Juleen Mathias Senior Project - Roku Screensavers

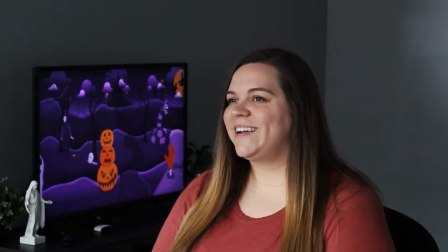[0:00]
Hi my name is Julene Mathias and for my senior project I designed holiday themed Roku scrolling screensavers.
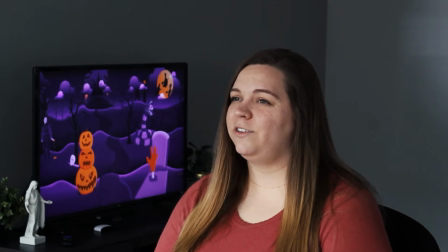[0:07]
Roku is a digital media player that allows any television to become a smart TV just through the use of an HDMI cable.
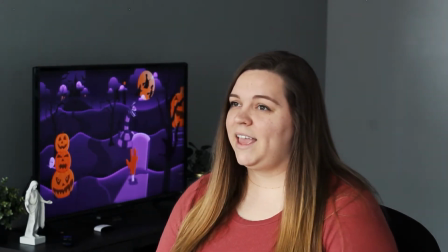[0:15]
Now when the user leaves the Roku idle for an extended period of time it goes into a power saving mode that shows a screensaver.
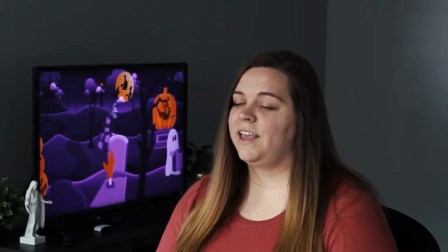[0:24]
I designed two different screensavers for my senior project that are themed for Halloween and Christmas because I realized that there
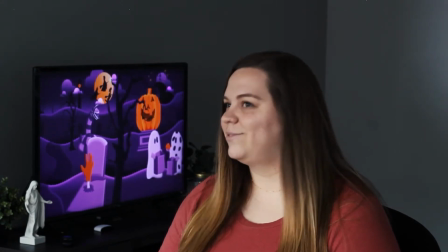[0:33]
weren't any screensavers that went along with those holidays and I love decorating for the holidays and I want my tv to match the decor as well.
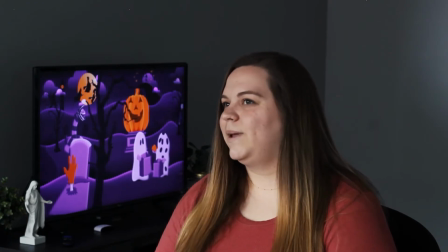[0:42]
Let's talk a little bit about my process.
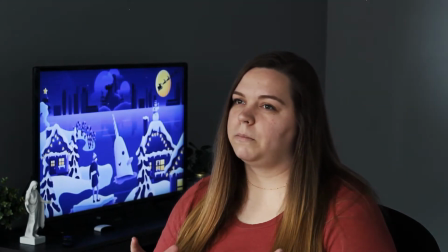[0:44]
When I first started off I wanted to make sure I had easter eggs that went along with those certain holidays.
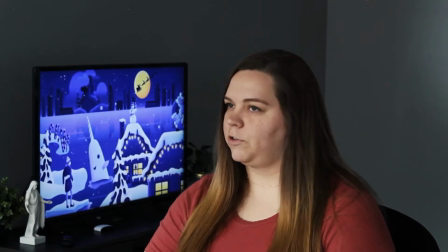[0:53]
So I asked family and friends what their favorite Christmas or Halloween movie was and what made that so iconic.
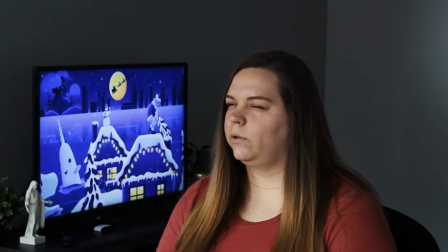[1:00]
Because a big part of these Roku screensavers is including these little Easter eggs that go along with whatever the theme is.
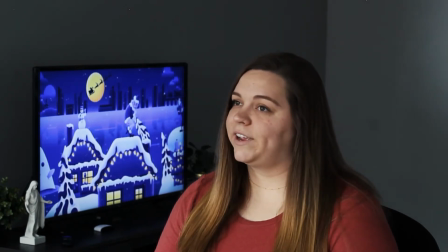[1:10]
Once I had all my research figured out, I took to sketching.
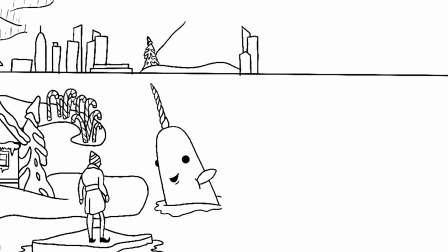[1:14]
I did all my sketching in Procreate where I created detailed illustrations of where I wanted
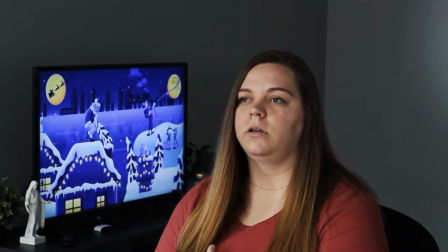[1:20]
everything to go and I really mapped out how the scene would transition to be a seamless scroll.
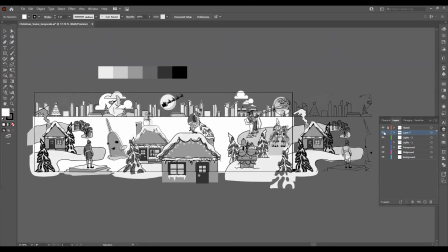[1:27]
I brought my sketch into Adobe Illustrator.
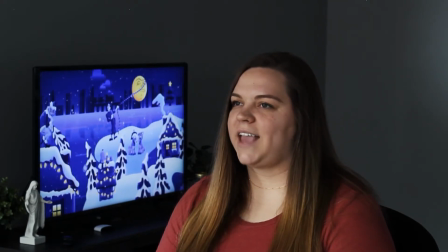[1:31]
I didn't want to get too caught up with the colors just yet but I really wanted to focus on the composition.
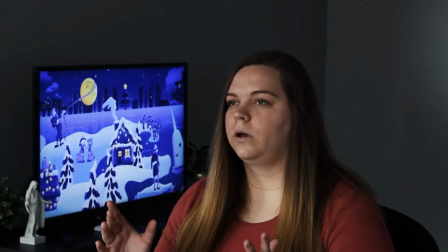[1:37]
I was able after that to move on and find the colors that
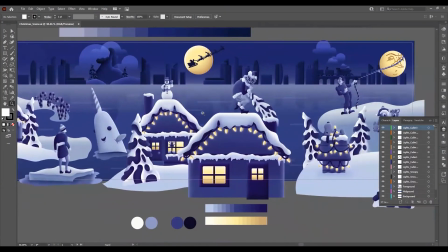[1:43]
worked for that specific holiday and I then would apply it,
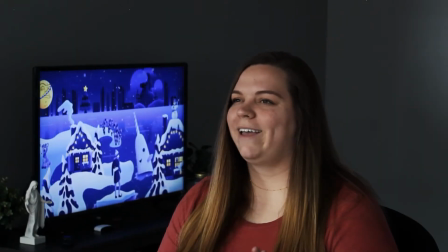[1:48]
took a couple trial and errors sometimes,
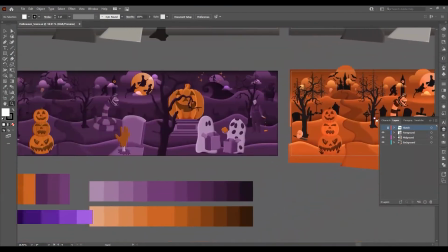[1:51]
but in the end I came out with this beautiful illustration of Halloween and Christmas time.
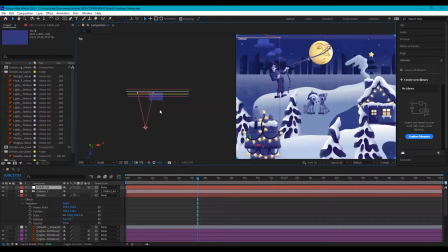[1:59]
But that wasn't all. I then moved it over to Adobe After Effects where I created a parallax and told the screen that the foreground
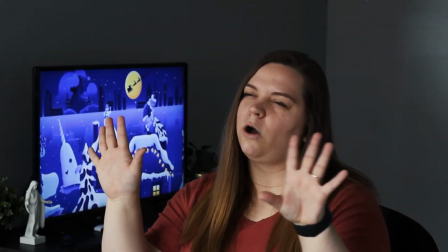[2:08]
was closer to the camera than the background and that creates that overlapping effect that you see while the screensaver scrolls through.
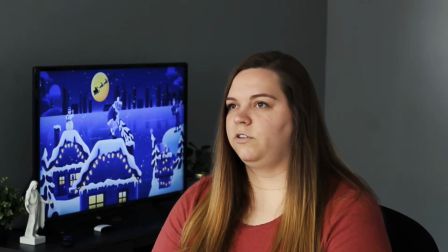[2:16]
Without that, it would have been way too flat and it wouldn't have as much depth.
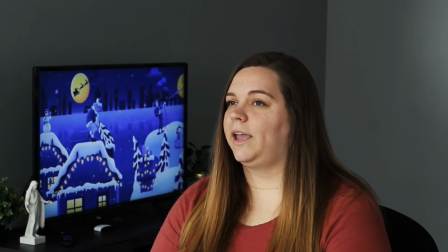[2:21]
I am so grateful for this opportunity that I had to design these scrolling screensavers.
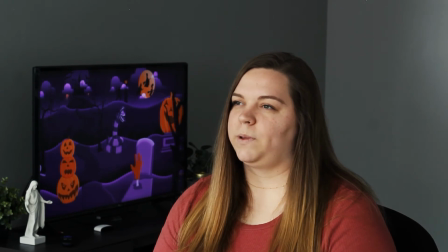[2:28]
I really feel like without this experience, I would not have grown as much as a designer.
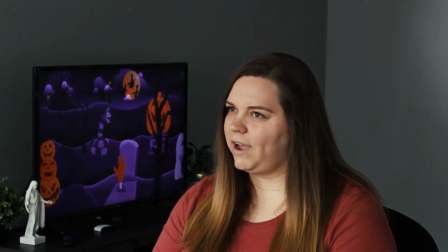[2:32]
I really enjoyed working on this project because I not only got to refine my skills as a designer and learn a little bit more about my process and my style,
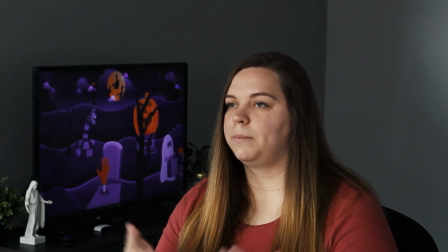[2:41]
but I was able to challenge myself to match this Roku style
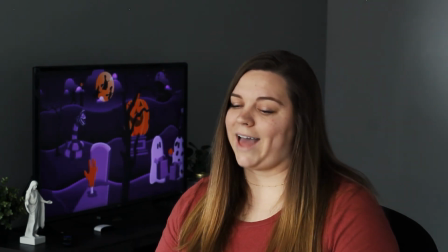[2:45]
and to create something beautiful that now I can display on my
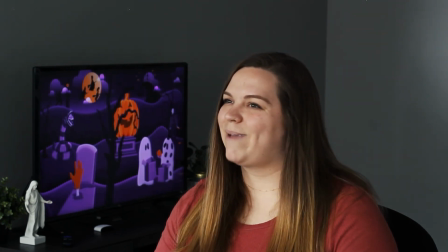[2:50]
TV during a Halloween and Christmas time and match my decor. Thank you so much for watching.